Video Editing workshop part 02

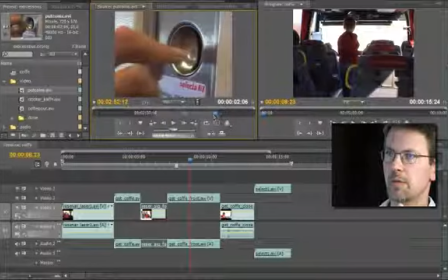250s
That's enough. Maybe a little bit too long, really. But we'll see. This is a close-up, so I put that on the top here also. And that's done.
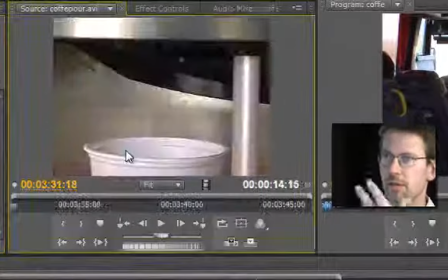261s
And then, of course, we need to see the coffee coming, and that's here.
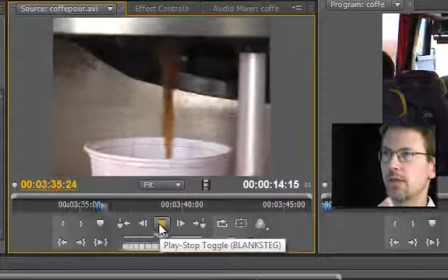268s
Waiting, waiting, waiting, and there comes the coffee.
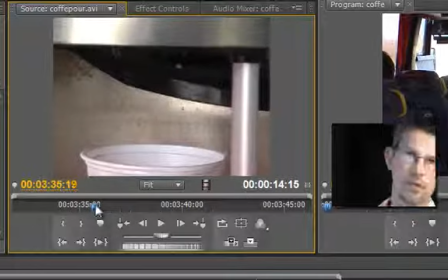271s
And we can have just 1 or 2 seconds before the coffee comes, like this.
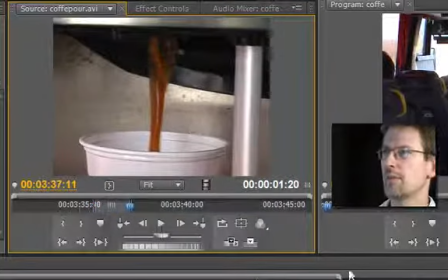280s
Okay, we get it. There is coffee coming, so that's okay. That's done.
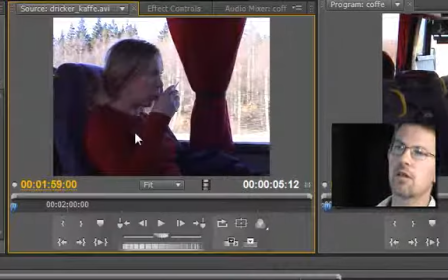286s
And then, of course, a conclusion to it all with her drinking coffee.
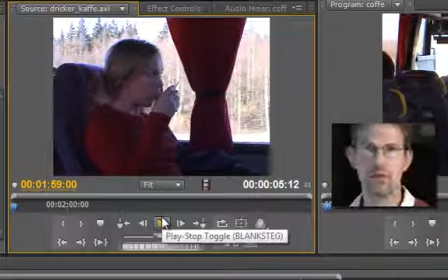292s
And of course we could have used shots of her going back to her seat,
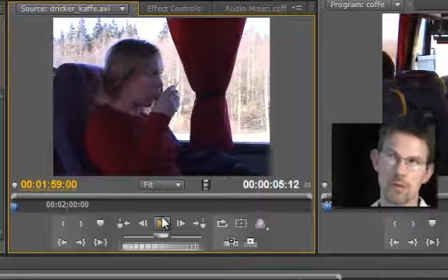297s
but we don't really need that because we know that she came from this seat and we understand that, okay, she went back and we don't need to see that.
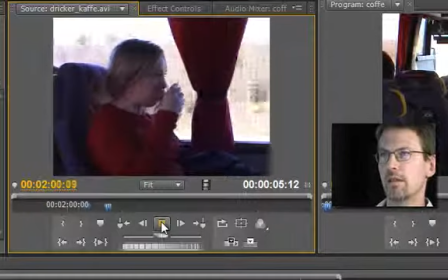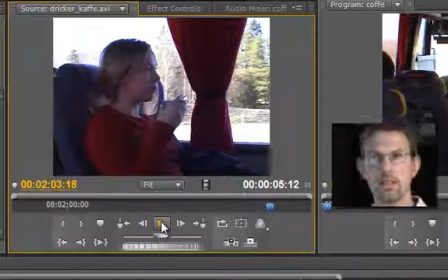313s
And I think that this scene, since this is the end shot, it concludes this scene. This one can be a little bit longer, just
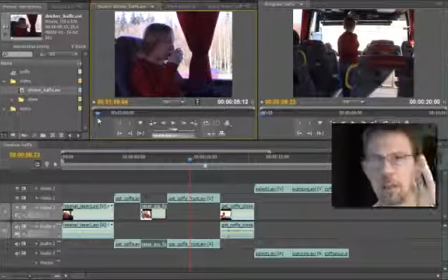325s
to let it sink in the mind of the audience that, okay, this is what happened. There.
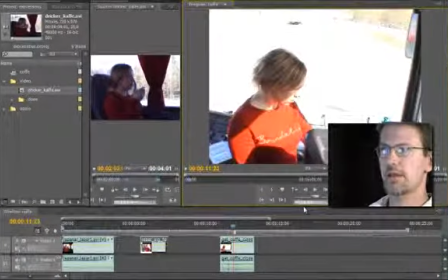342s
Okay, let's enlarge this to see how the video plays out.
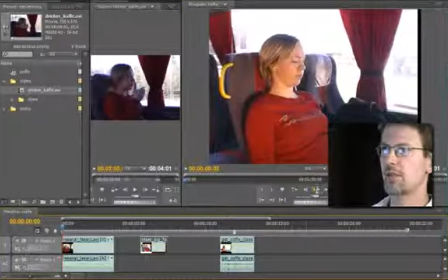347s
We back off and then we watch it.
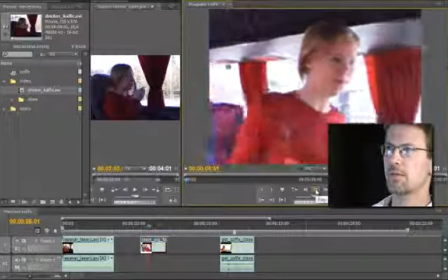352s
Okay, she is sitting down and then she walks up, walks to the front,
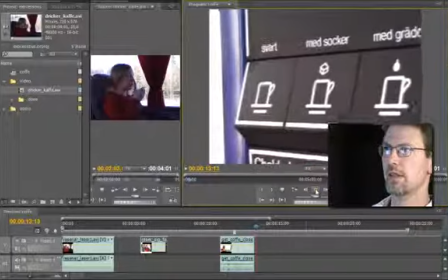362s
stands there and shoes.
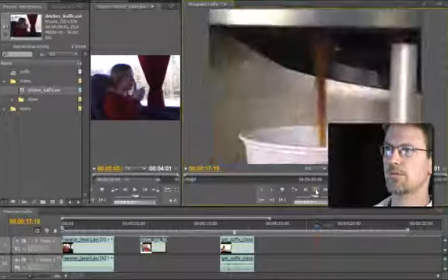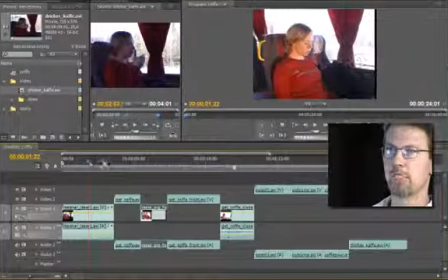372s
Okay, it goes a little bit too fast here. And the first shots here,
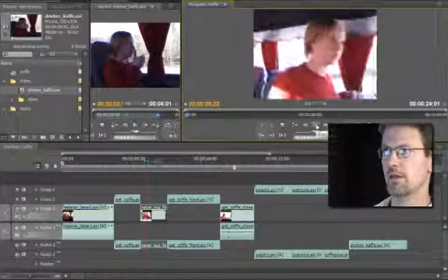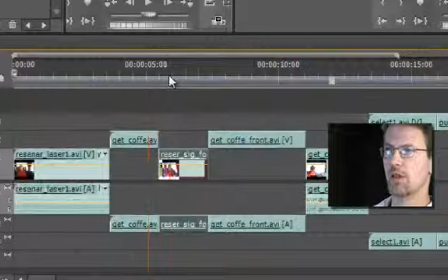386s
it might be a little bit unnecessary to have both of these.
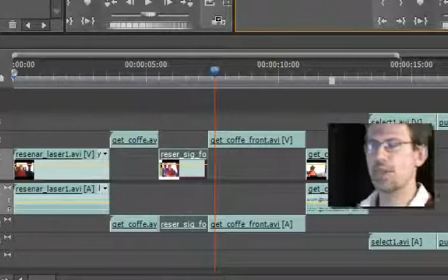402s
But yeah, it flows quite okay.
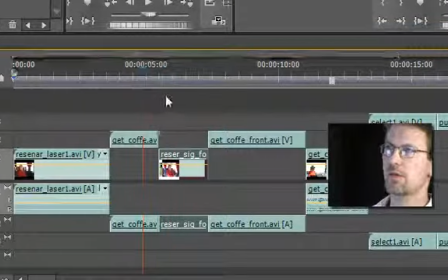407s
I like both of those shots, so we'll keep those. I could have taken away one of them, just having one shot showing her getting out of the seat. But it's okay with two also. But further down it gets very fast.
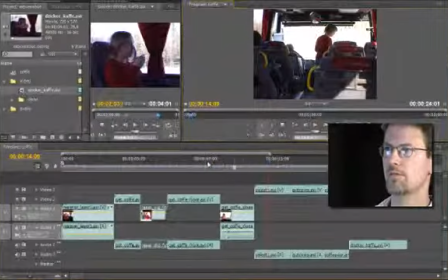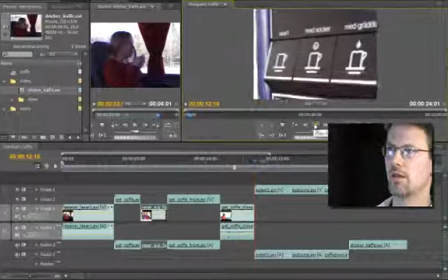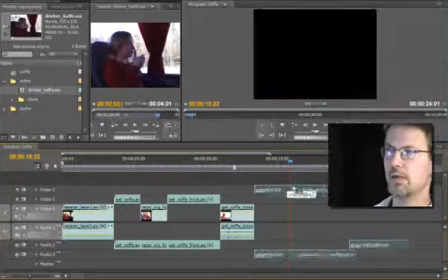436s
I think we need just 1 or 2 more seconds on this shot.
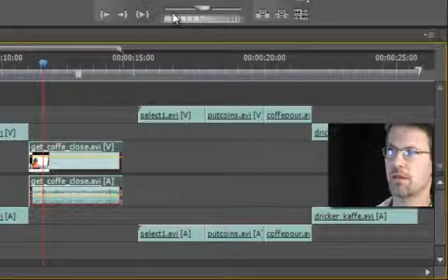446s
Maybe 1 more second. These are very short really. Okay, we get it there. Let's finish there.
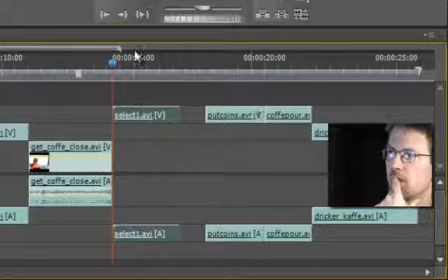462s
And then this selection here, that one felt very, very short.
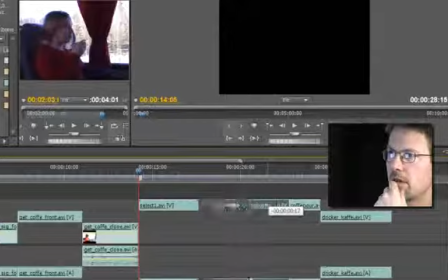471s
I think that one needs to be longer. And maybe the coin also.
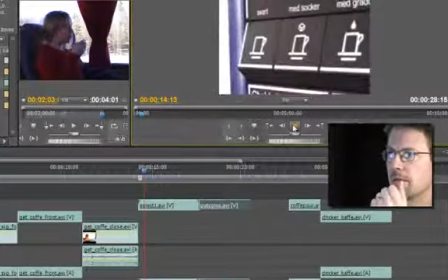482s
Yeah, let's play it.